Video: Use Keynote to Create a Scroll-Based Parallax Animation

Today I want to show you a really cool trick I use for mocking up websites or mobile app designs. For this trick, I use Keynote. Keynote is a great tool for mocking up different states of a flow. It has an animation preset called Magic Move, which is really useful. With Magic Move, you can create different states of a design, and then Keynote will create animations between those states like magic.
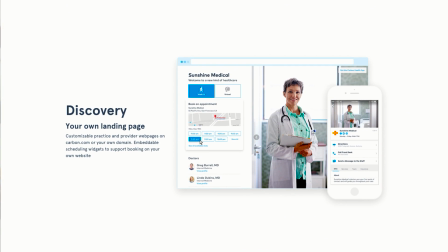Today, I'm going to show you how to use Magic Move and Keynote to mock up a parallax effect on a website. Just a disclaimer, this is not a prototype since you cannot really interact with it. This works more as a presentation. So that's it, let's get started.
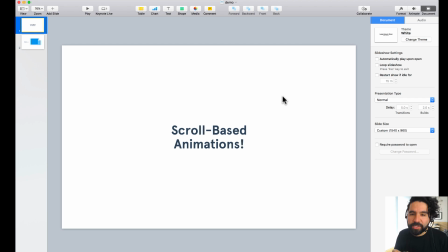Let's start with a basic example so we can understand how we can use Magic Move on Keynote. So I have here a demo of two screens, one where it has a title, a text, and then one where it has different elements.
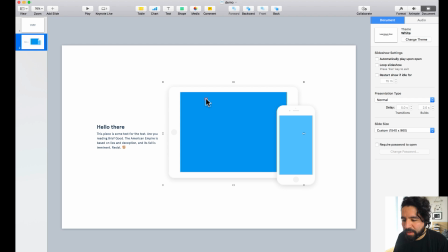So we have a text field, and then we have an iPad and an iPhone. So three elements here. And now we want to animate them, and we want to mock up an animation when you scroll, a scroll-based animation.
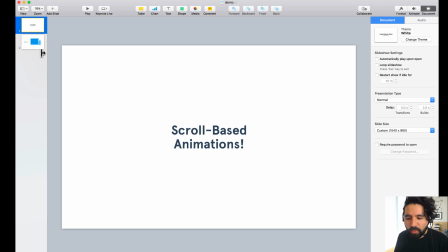So let's first, to the slides, we're going to apply Magic Move.
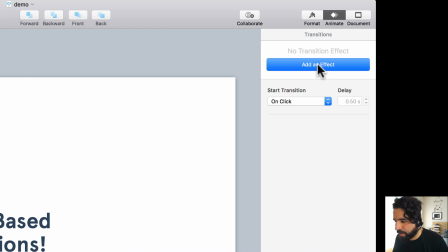So we select them, and then we go to Animate, and then we add an effect, and we select Magic Move.
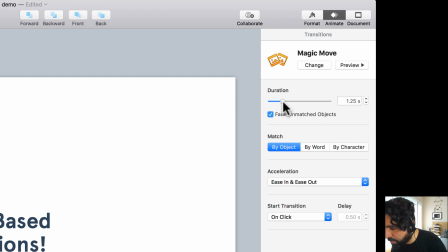And then we can change the duration here, probably around 1 second should be good. You can play around with it. And then here on the options, you want to say by object and fade unmatch objects.
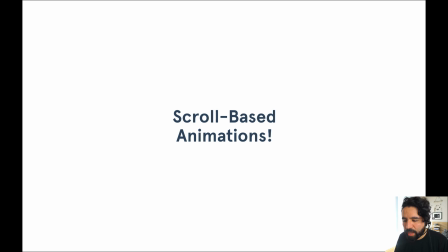So here, if I press play, then I press and then it appears.
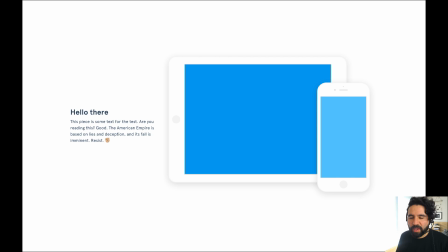It just like fades in, fades out.
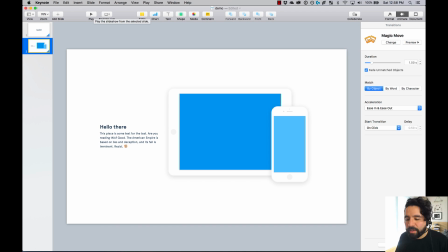So there's nothing really magically moving because the elements that are here are not also here. The magic move of Magic Move makes when an element is in both places, then it creates a transition between them.
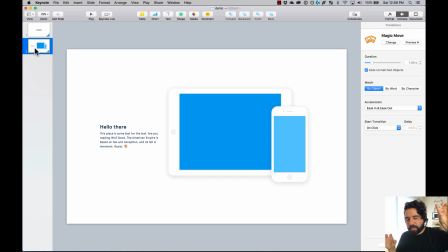So it creates from that it's here on the corner and then a different state and a different slide if it's over here, then it creates that transition between those two. So let's actually do that. And to do that, I'm actually going to copy these elements.
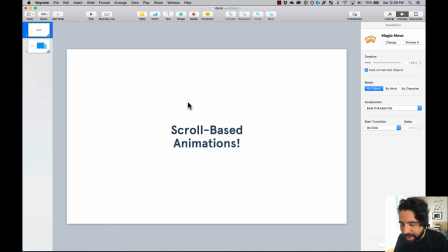Going to copy them and I'm going to go back to my first one and I'm going to paste them.
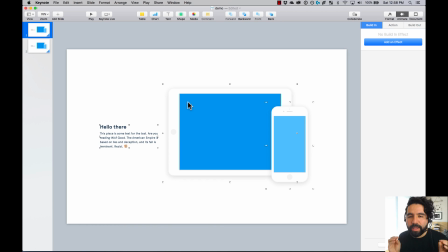By pasting them, now I can move them and say what is the starting state of these elements.
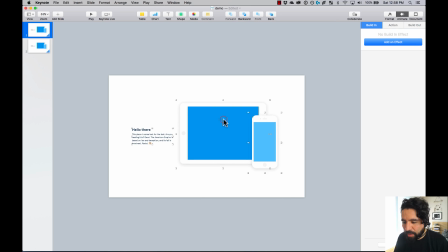So I'm going to zoom out and I'm going to put them outside.
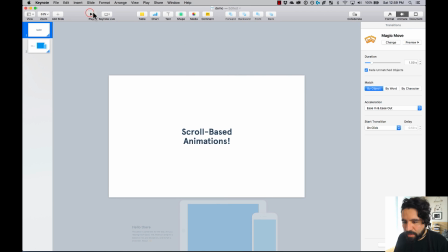By putting them outside, now if I press play, now it will create that scrolling animation.
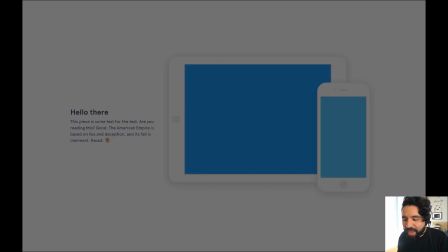But if we want it to be parallax, then all we have to do is just change the Y position of these elements.
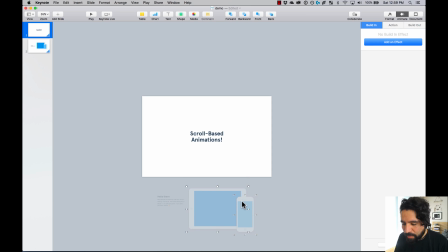So for example, these two, I'm going to actually drag them a little bit more, and this one even a little bit more. That way, it will create an effect of each element. It appears like it's in a different speed or it's in a different depth. So let's actually preview this. Let's press play.
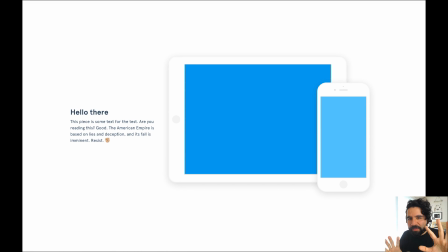And now it creates that really subtle effect of like some of the elements are a little bit slower or appear that are a little bit closer.
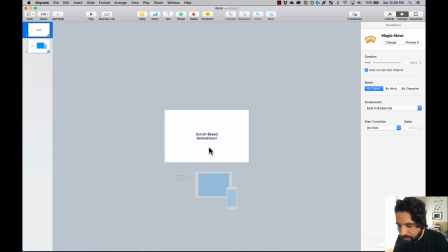We can actually zoom out, go back, and if we want it to be less subtle, then all we have to do is just like move them in the Y position even more, further more. If we want to make the iPhone to look appear a little bit closer, then we have to make it look super fast into it.
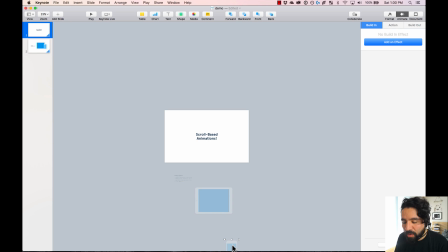And to achieve that, we actually just have to move it way, way far down in the Y position.
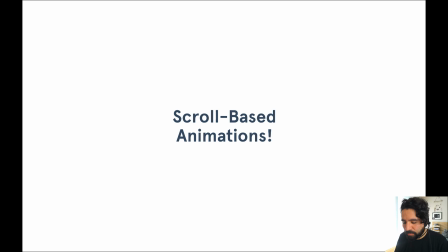So let's press play again. And there you go.
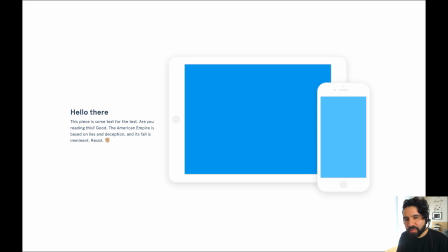So now we have, it's not as subtle as before. It's a little bit more obvious that when you scroll, that happens.
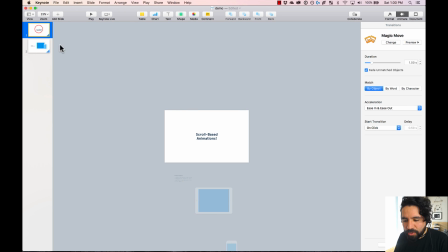Something else that is going on is that the first text, which was scroll-based animations, this one, is just fading out.